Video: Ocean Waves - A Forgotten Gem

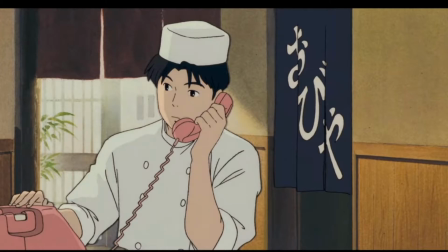(0:26)
Ocean Waves is a 1993 Studio Ghibli film directed by Tomomi Mochizuki.
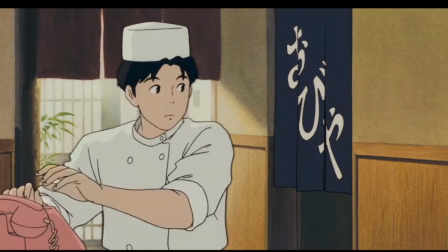(0:31)
The film is made with the goal of giving Studio Ghibli's younger staff members a chance to make a film on a lower budget than other Ghibli films,
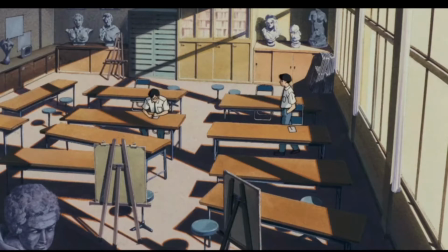(0:37)
although the film still ended up going over budget and over schedule. The film has a few smaller themes shown through its characters like the world being bigger than high school,
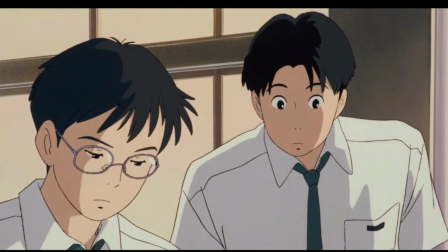(0:45)
people aren't always who you remember them being etc etc, but they all tie into the big theme of the film,
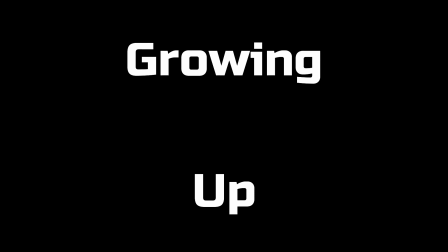(0:50)
growing up.
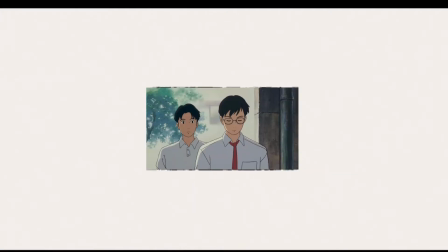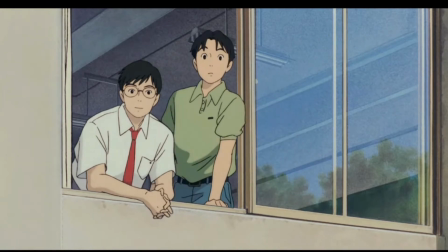(0:59)
And while a ton of other stories have tackled this theme before, Ocean Waves does it way better than most, mostly thanks to its brilliant direction and phenomenal writing.
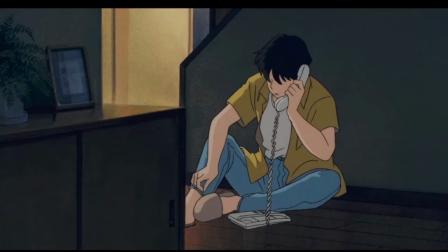(1:08)
Our protagonist, Taku, is often mature for his age, making split-second decisions that other people would ask an authority figure about before even considering,
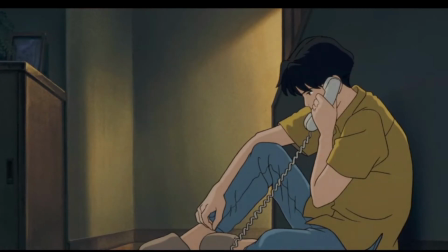(1:15)
although he doesn't realise the consequences his decisions can have until he loses both of his closest friends. Yutaka is defiant towards authority figures, but also acts irrationally.
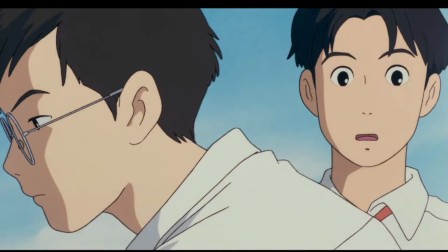(1:24)
He has to learn that the world isn't as simple as he thinks and that life isn't really fair, a lesson he directly defies in his first scene, but learns to come to terms with by the end of the film,
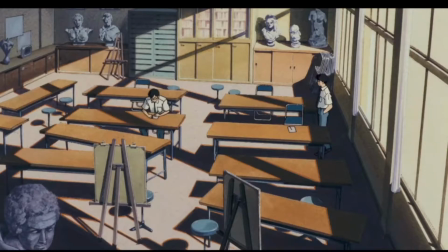(1:33)
thanks to his interactions with Taku and Rikako.
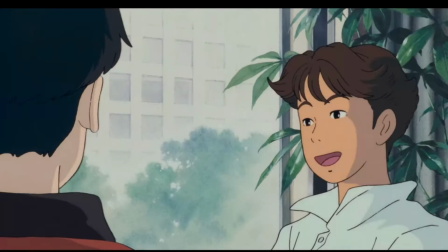(1:35)
Rikako has to learn the same lessons as Yutaka, but also has to realise that sometimes the pedestal you hold people to is nothing but that,
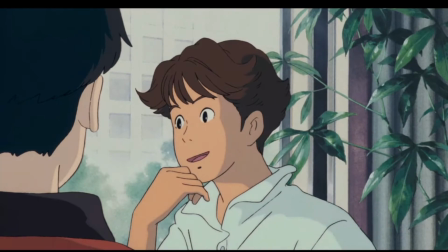(1:42)
a pedestal, and who those people really are could be so underwhelming compared to who you'd built them up to be.
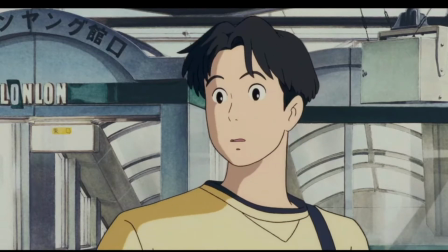(1:51)
Ocean Waves boasts some really good directions, some phenomenal animation for a film on the smaller budget than it was.
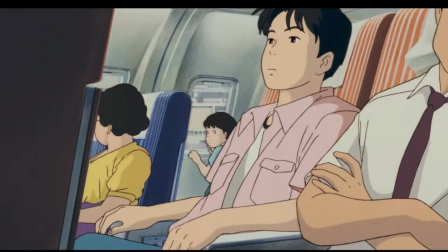(1:57)
It has really good colours in particular. The film uses less complex shading than other anime films, which likely saved them the budget, but it makes all the colours pop more on screen.
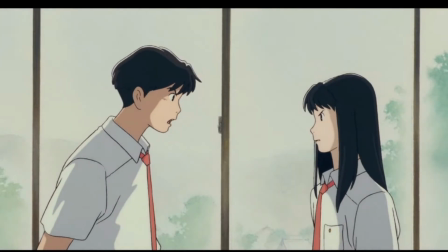(2:06)
Combined with the white outlines on characters during certain scenes makes this film an absolute joy to watch.
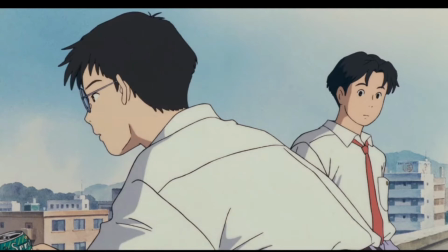(2:12)
As well as this, the film has some fantastic visual storytelling.
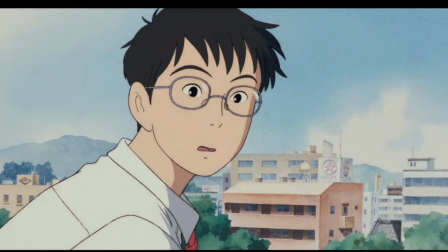(2:15)
I watched the film for the first time with subs, but then because of a habit and trick I learned from Edgar Wright,
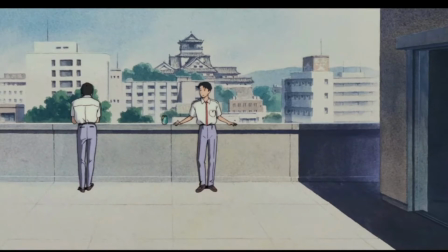(2:21)
I watched the film with no subs and the audio completely off and I could still get what was going on in most of the scenes just by the animation with absolutely
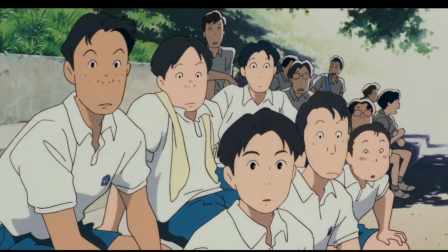(2:28)
no dialogue. The film uses its visual to tell you everything that's going on in the scene.
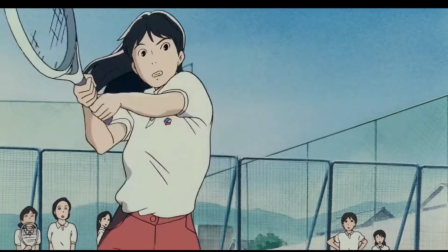(2:32)
In the tennis scene for example you could tell that Rikiko is doing something important because of how the camera shows her in close-ups completely irrelevant taking up the whole frame.
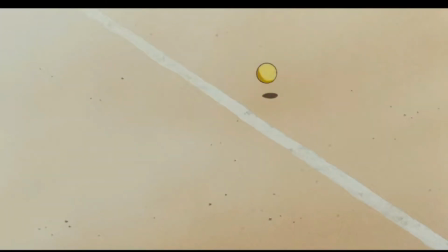(2:41)
It shows her opponent in wides she's losing frantically running to the opposite ends of the court and
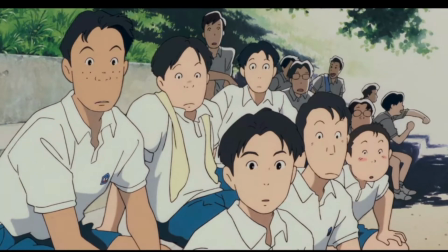(2:46)
by also peppering and reaction shots from the boys to show how this is something that they haven't seen before,
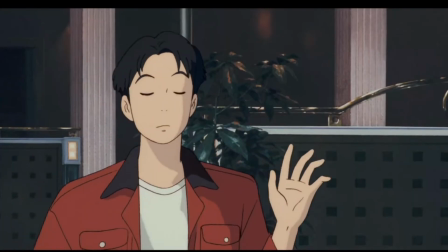(2:51)
makes a scene go from just great to phenomenal. The film is absolutely filled to the brim of scenes that need no dialogue at all.
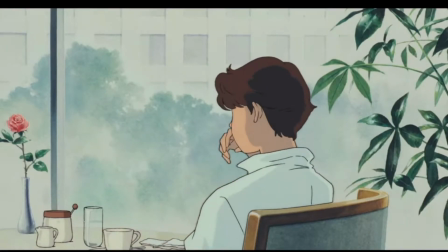(2:59)
This could be a silent film and probably be just as good. The only scenes that don't translate well are scenes where people are on the phone.
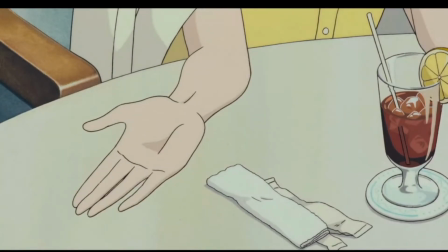(3:05)
You can tell something important is happening based on the reactions, but not exactly what's going on unlike other scenes, which would probably make you feel disconnected.
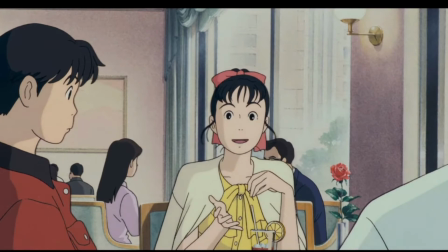(3:12)
The opening scenes also don't do a super good job of giving context with just the visuals and no dialogue, but I mean, there's nothing wrong with that.
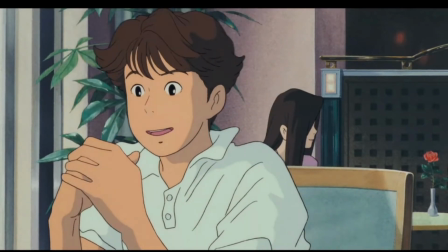(3:18)
Film is a visual audio medium.
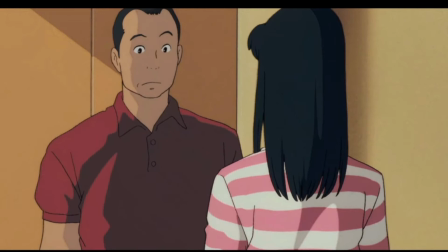(3:20)
I just wanted to point out how good the direction in the scenes like the tennis scene is, and also the meeting with the dad, the hotel room scene, the cafe scene, loads more are just amazing,
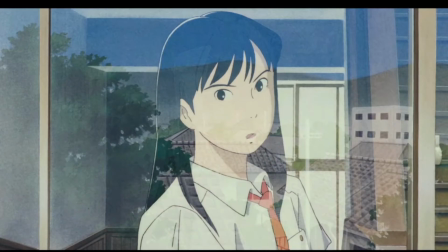(3:29)
even if you watch them with no sound. While this film definitely isn't perfect, it's brilliant seeing what the team is able to do with what they have.
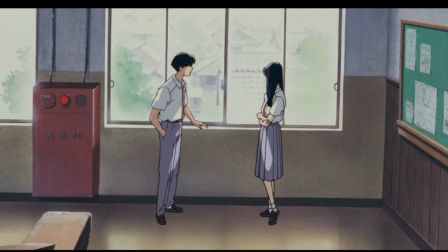(3:36)
The animation isn't far off the quality of Ghibli's other films, despite the low budget. Said animation is constantly full of life and character, even just the way characters walk is brilliant.
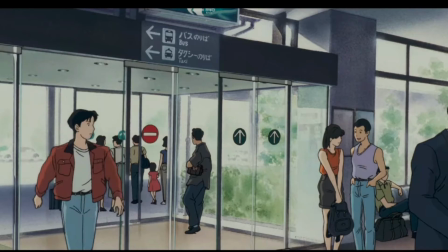(3:45)
The direction is on another level though, like a little detail throughout the film is that the jacket Taku wears throughout the film is a representation of his brashness.
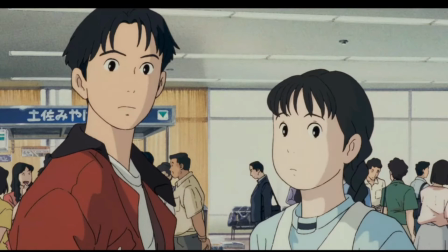(3:53)
Almost all of his more stubborn decisions are done while he's wearing this jacket,
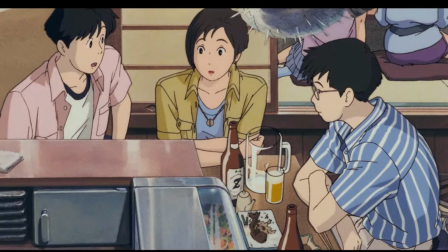(3:57)
and after he's learned his lesson and we see him years later, he doesn't wear a jacket anymore, he just wears overshirts.
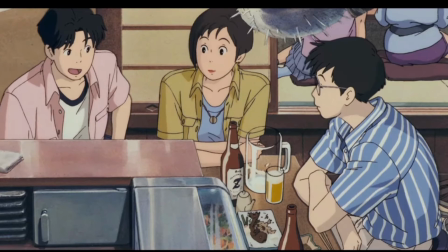(4:03)
The film also shows just how much Ghibli as a company cared about what they produced at the time.
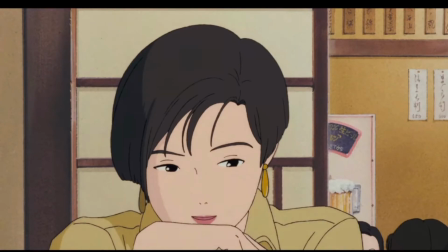(4:09)
This film was over budget and way past its deadline, but Ghibli didn't push it to its release because the people making this film were passionate about it.
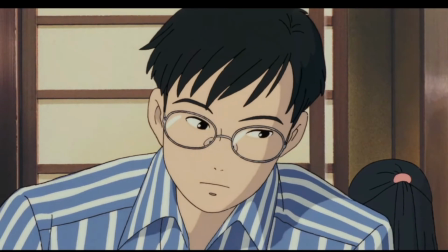(4:17)
It isn't just a film to be a film. The art style, the direction, and the over budget, it all reflects that.
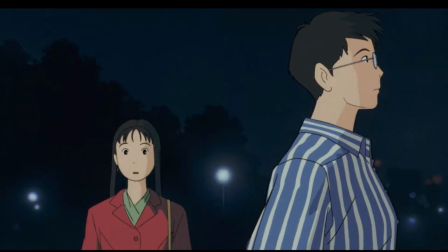(4:22)
There are so many horror stories, especially nowadays, about media that's rushed to completion.
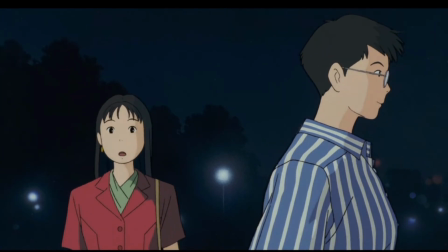(4:27)
I'm sure you're all thinking of one as I say this. And luckily this wasn't one of them. I think the only real issue with this film is how short it is.